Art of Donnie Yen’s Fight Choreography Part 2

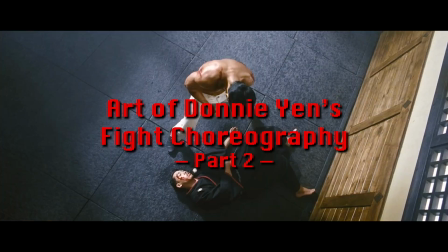0:03 Welcome back to our analysis on the art of Donnie Yen's fight choreographies. This is the part 2 of our series.
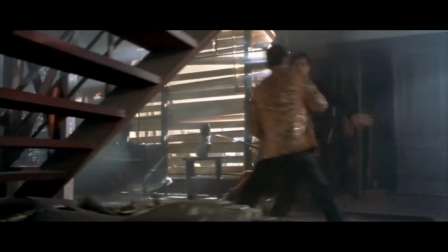0:09 If you haven't watched the part 1, link to the video is in the description. And don't forget to subscribe for more content like this.
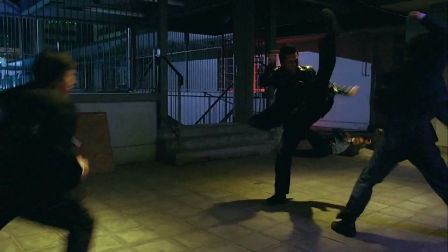0:16 Last time we went through Donnie Yen's signature moves, his mixed martial art fighting style,
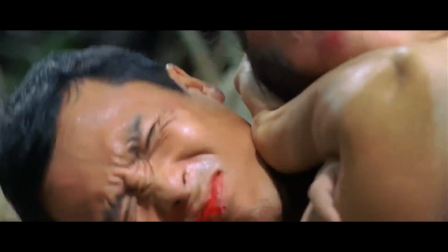0:21 what separates him apart from most of the Hong Kong action filmmakers, and his affinity with Bruce Lee.
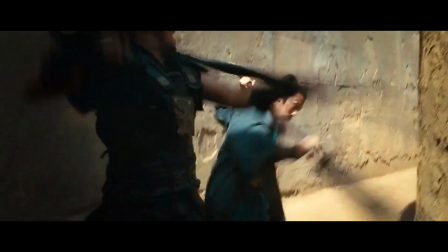0:26 Now, let's dive deeper into the tempo and logic behind his choreographies.
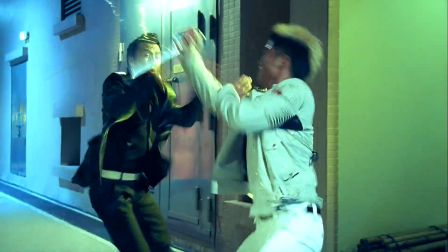0:31 Like all Hong Kong action filmmakers, rhythm is an important consideration in Donnie's fight scenes as well.
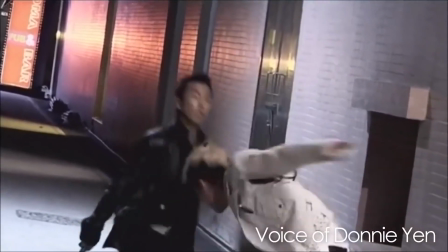0:38 However, he approaches it in quite a different way. It's like musicians, right. you jam, all these movements, they're really not choreographed.
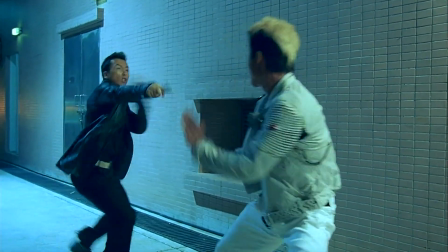0:46 This is the alleyway fight sequence from SPL Killzone, where Donnie Yen famously choreographed a section of it with complete improvisation.
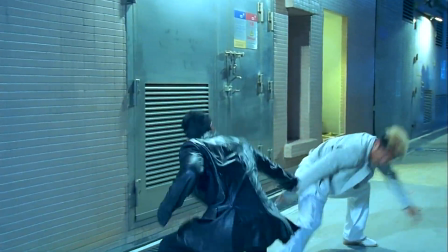0:54 He turned this fight scene into something like a jazz music jamming session, where the two fighters are trying to tap into each other's rhythm before overpowering them.
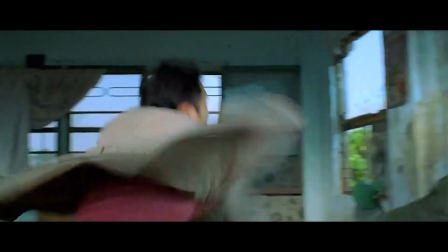1:02 And though his later films may not have this amount of raw improvisations,
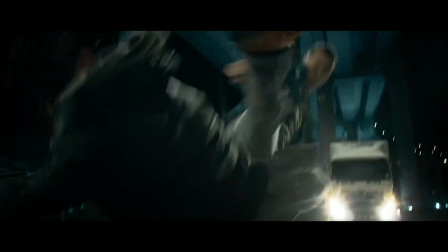1:06 you can still see traces of them, where many of the actors' kicks and punches miss their target.
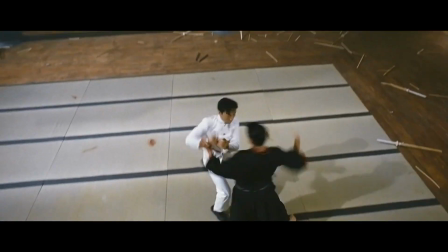1:12 The constant change in fighting speed is the nuanced difference that separates the best of Donnie Yen's choreographies apart from the work of the other action filmmakers.
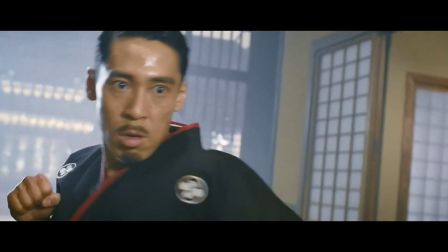1:20 Because in a real fight, the stronger side will dominate the other fighter, and his accelerating momentum is a big part of that domination.
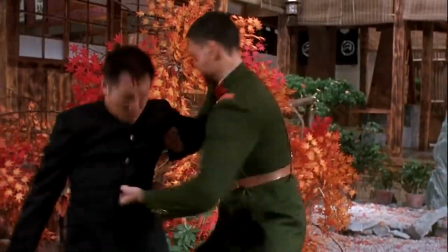1:28 Other choreographers may show us who's the stronger fighter by the character's strength or technique, but their attacking speed almost never changes.
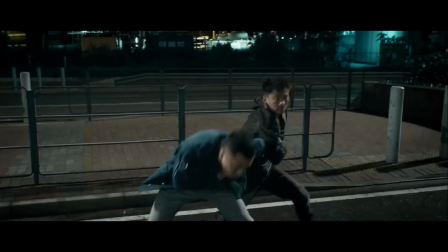1:36 In real life, even when two fighters are in a scuffle, a deadlock,
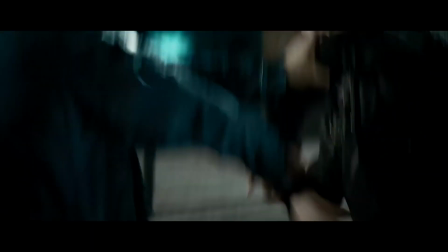1:40 they will still be constantly changing their speed to test or confuse the opponent in order to get the upper hand, which is something Donnie Yen is really good at showing.
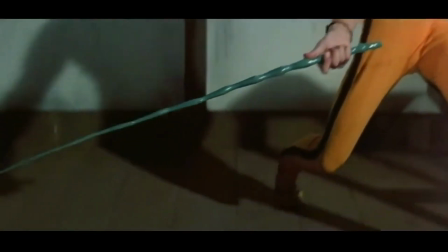1:48 This also echoes a Jeet Kune Do philosophy Bruce Lee has talked about more than 40 years ago in Game of Death.
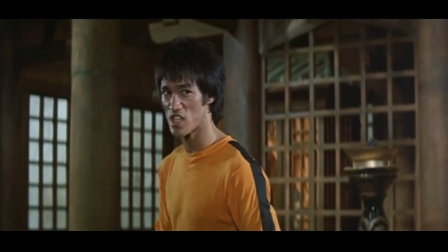1:55 I'm telling you, it is difficult to have a rehearsed routine to fit in with our own broken rhythm.
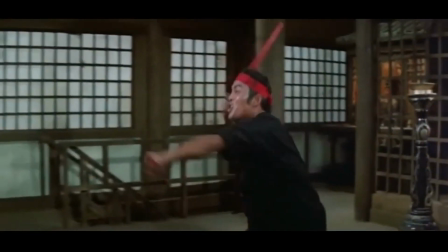2:02 In other words, employing the elusiveness of broken rhythm will help the fighter in winning an unpredictable real-life fight.
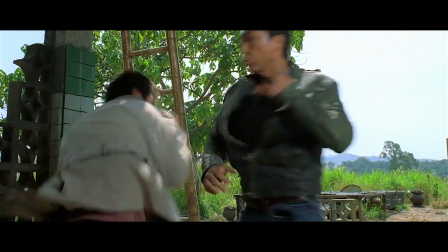2:09 It's about breaking the opponent's rhythm using varying speed, until the opponent has to operate within his tempo and rhythm.
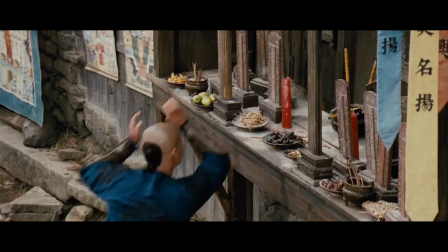2:16 In Donnie Yen's choreographies, there's often a sense that one person is faster than the other person who's trying hard to keep up,
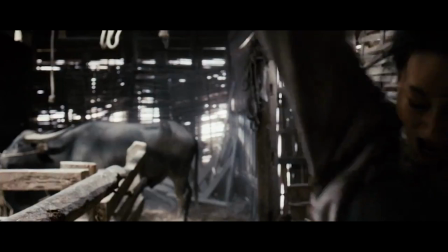2:23 which is why their movements are not always in sync.
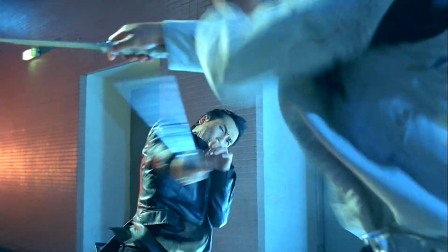2:26 He would often dismiss an attack by making a faster and stronger attack, because speed is such a decisive factor on determining who's going to be the winner.
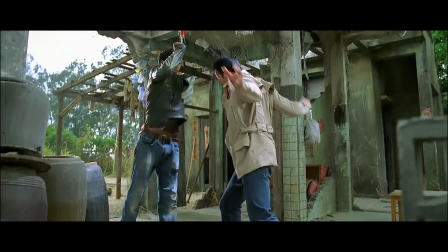2:35 Thus, Donnie often uses slow motion to emphasize on the expressive power of an attack,
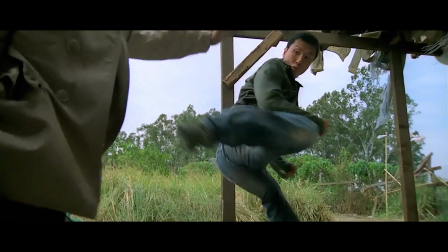2:40 or highlight the strategic micro-nuances during the key moments of a fight, which would be easy to miss if played at normal speed.
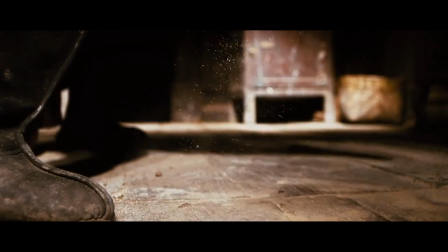2:47 In these examples, there are a lot of things happening within a few seconds,
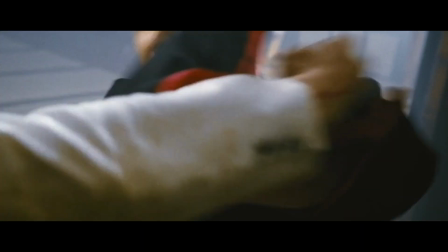2:52 a lot of quick reactions from both sides while Donnie is still in mid-air, which again highlights the importance of speed.
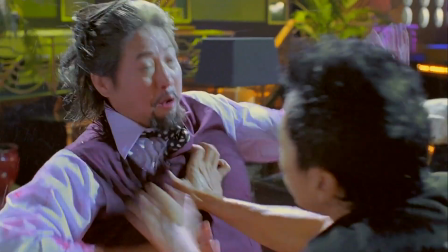2:59 Essentially, Donnie managed to choreograph chaos. Of course, the story setting will affect how modern or traditional the fight moves look,
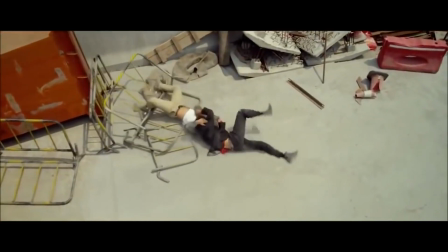3:07 but many of the times, a Donnie Yen fight sequence is like a freestyle MMA match in the ring,
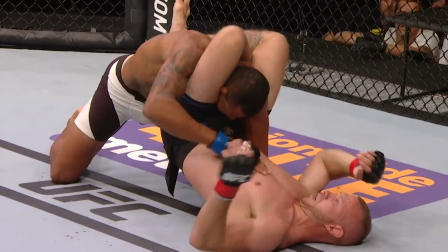3:12 which appeals to an era where shows like UFC and WrestleMania are gaining popularity in the contemporary audience.
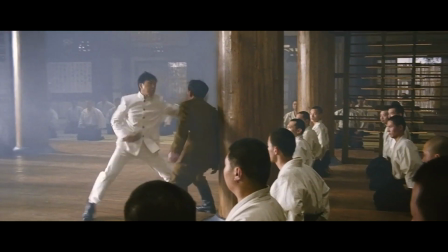3:19 Donnie's fighting style not only contributed to his kick-ass action scenes,
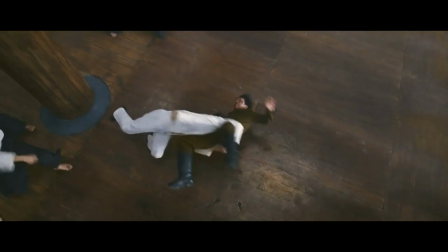3:23 but also helps to establish a unique on-screen persona not so commonly seen for a hero figure in Mandarin films.
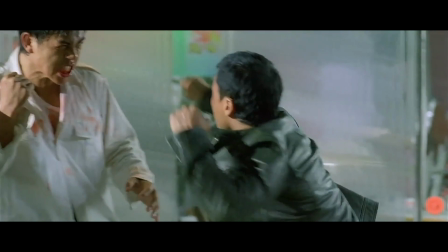3:29 His characters are usually impulsive and ruthless, often being anti-heroes driven by extreme anger towards the bad guy.
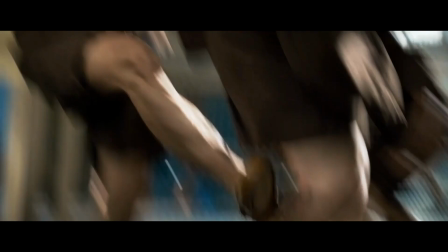3:36 Or his characters had a dark history of being criminals,
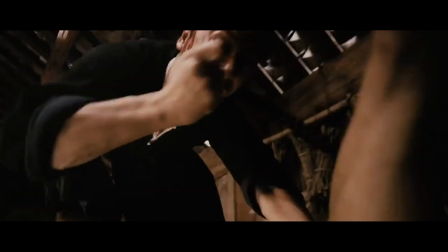3:44 assassins,
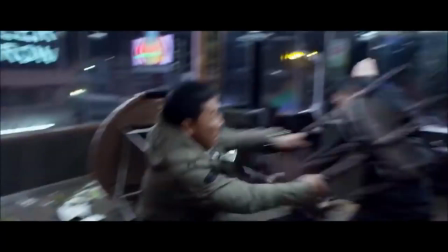3:49 undercovers, and hooligans.
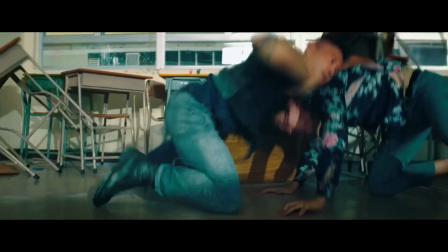3:57 So even when he decides to do good and unleash his power, his fighting style is still rough, dirty, violent, and to the point.
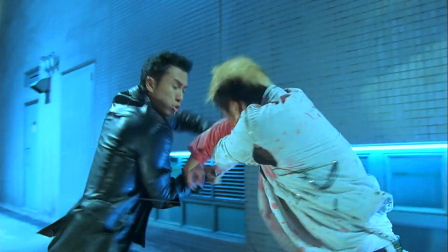4:05 Because Donnie's priority is to cause pain and take the opponent down in the quickest and hardest way possible.
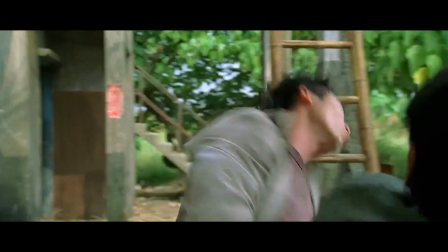4:11 If he can't block out every attack he received, it's okay as long as he hits back harder.
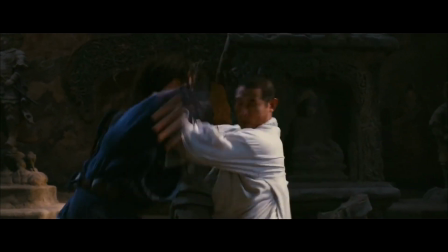4:17 In usual fight choreographies, the actors always alternate between using different arms and legs for aesthetical reasons,
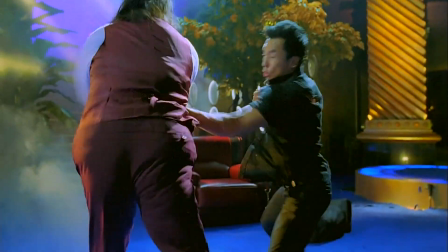4:24 but Donnie Yen often chooses to attack more than once with the same hand or leg, from the same side and same direction.
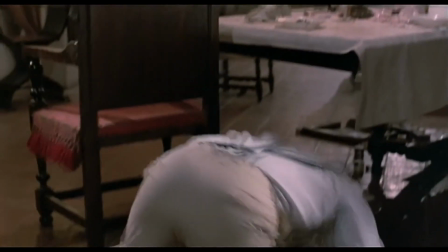4:30 If a traditional martial art hero usually waits for the opponent to get up before he continues fighting again,
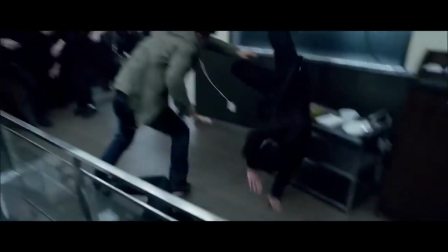4:36 Donnie will throw him over with a suplex and kicks him before he even has time to react.
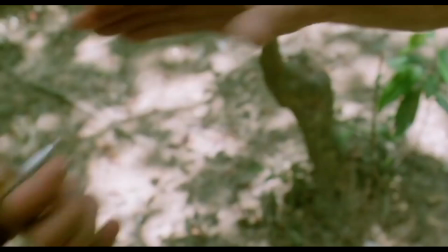4:40 In the Chinese action cinema, few heroes will use such a painful technique like joint breaking, but Donnie Yen uses it all the time.
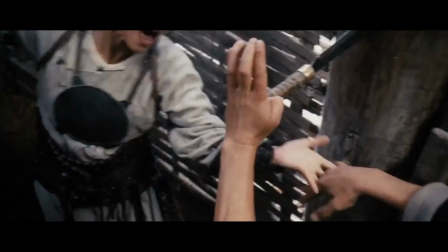4:48 Sometimes to force the opponent into submission, other times to cause significant damage to the other person's fighting ability.
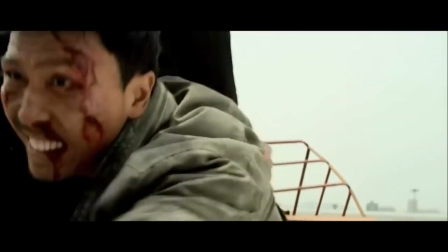4:55 Donnie also establishes a distinct fighting logic throughout his combat.
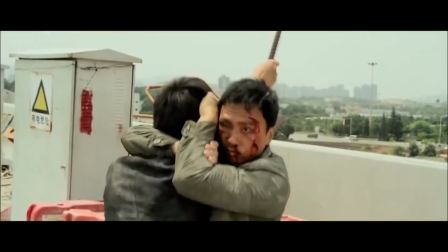4:58 When he faces a relatively worthy opponent, He will identify the opponent's strength, his main way of attack,
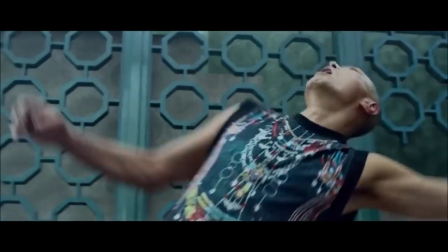5:05 and find a way to reduce, disable, and even shut down his opponent's fighting power by attacking his weakest link.
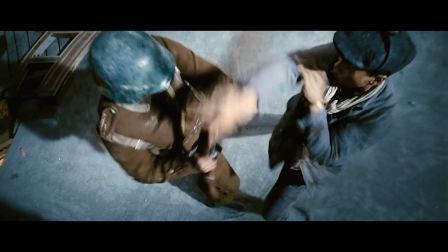5:12 And finally, beat the shit out of him with explosive force. It can happen in the form of hitting the opponent's arm muscle,
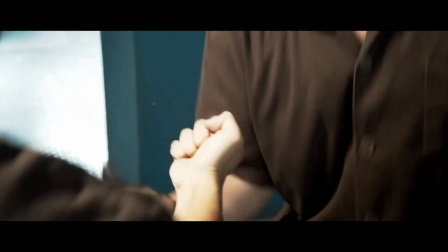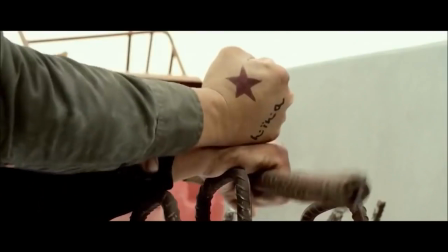5:24 punching his fist that's holding onto a weapon,
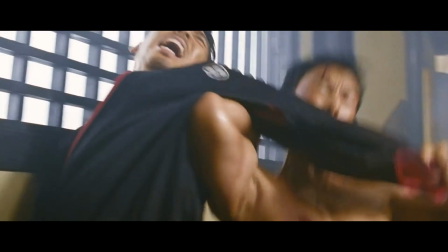5:30 dislocating his joints,
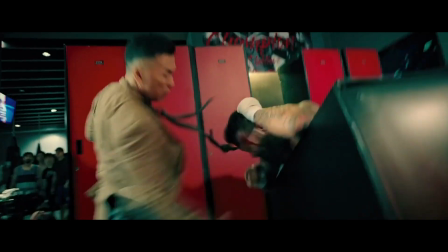5:33 or dragging the opponent to a location where the opponent cannot execute his attacks with full force because of external barriers,
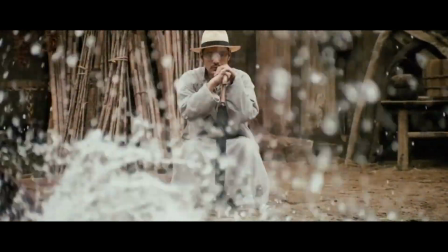5:40 which puts him in a place with strategic advantage.
你利用水壓射手嚴東山拳頭嘅力度。
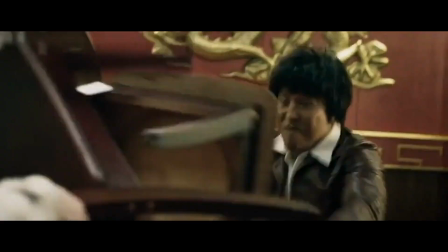5:48 Like Jackie Chan, Donnie also uses objects around him to fight,
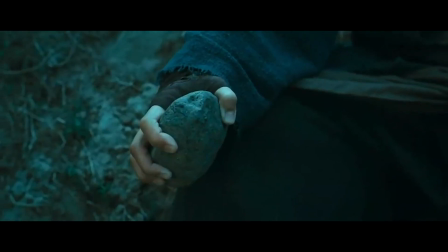5:52 but he tends to pick hard or sharp objects that can make a real impact, like a stone, a pen,
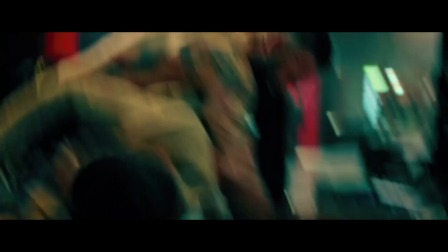6:03 a piece of broken wood,
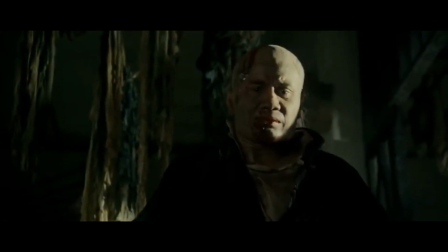6:07 or a piece of broken pottery. His wicked brutality makes sense in a life and death situation in the real world,
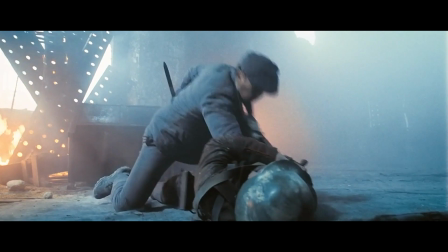6:15 especially for a character who learned his way of fighting on the street based on the practicality of the techniques.
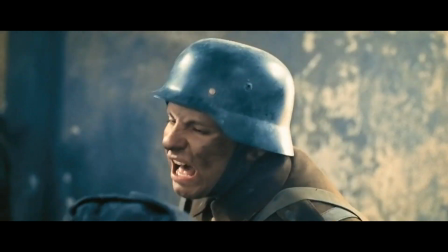6:21 And it's a big reason why many of the films he choreographed are rated R or NC-16.
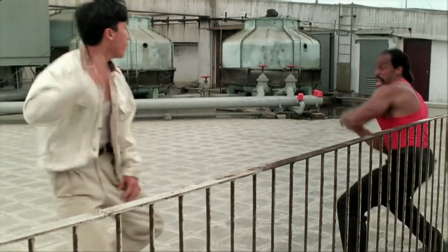6:26 The cherry on top is a signature move he often does when he's almost winning the fight, fist rolling,
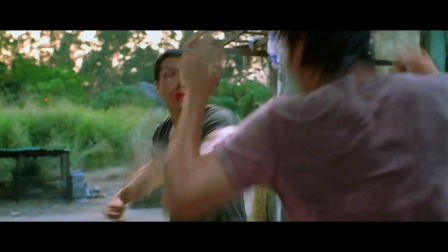6:32 a sign of playful mockery to his opponent, which showcases his confidence with an extra flair of wild savageness.
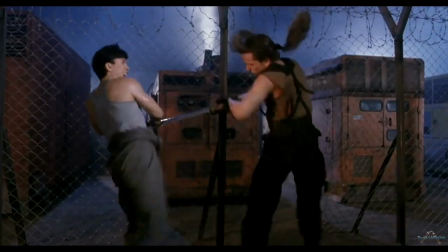6:42 Lastly, I want to talk about the way Donnie Yen choreographs his weapon fight scenes.
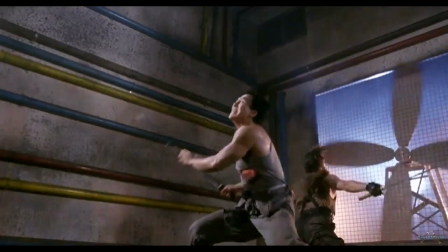6:46 He often fights with not only his weapon, but also his body, incorporating other martial art techniques, including and especially kicks.
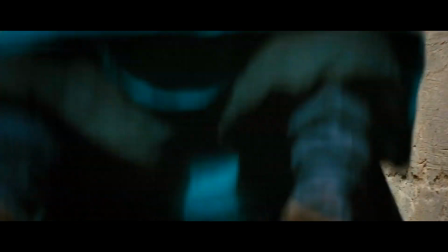6:54 He could be using his weapon to help him with his kicks,
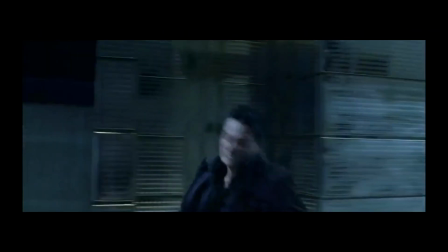7:00 using kick to defend the weapon, which he choreographed very often for his actors,
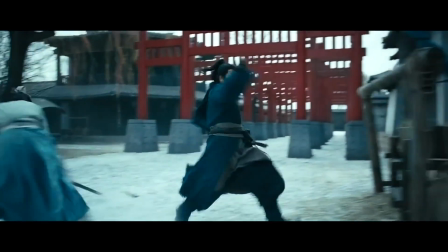7:09 using kicks to get his weapon,
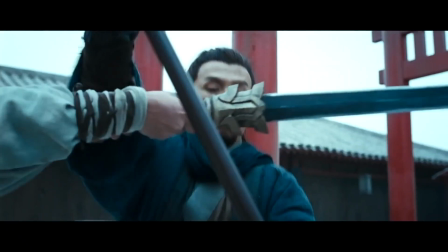7:14 and even using weapon to shoulder throw the opponent to the ground.
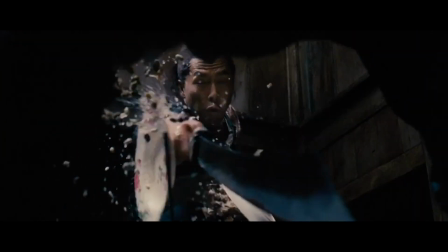7:20 The multifunctional purpose of his weapon has been most artistically explored in his choreography for Dragon's final fight,
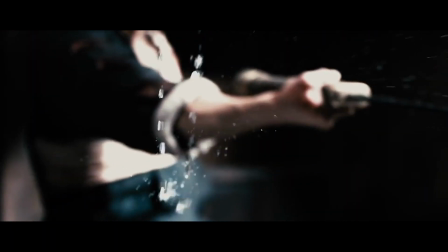7:26 where the intention of his sword wielding alternate between fighting the villain and protecting the lives of his sons,
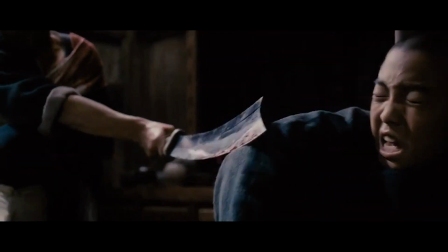7:33 and the function of the sword changes in a split second.
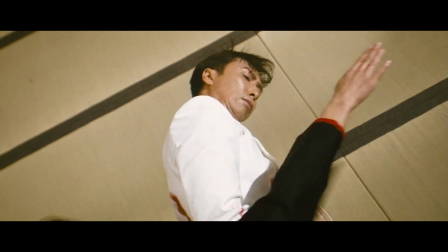7:36 To sum it up, the brilliance of Donnie's choreographies goes beyond just the practicality of his fight moves, but it's also about his immense creativity.
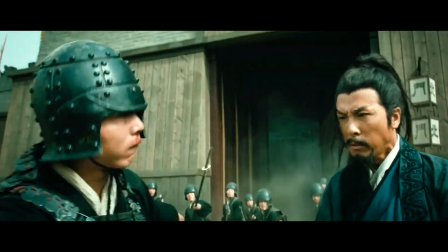7:45 He alternates freely between different schools of martial art techniques, sometimes even getting an ancient Chinese character to perform a slightly modern martial art move.
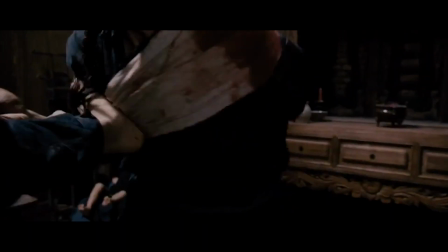7:54 He likes to push the limit of what human bodies and weapons can do, and makes full use of the capability of one's body to defeat the opponent.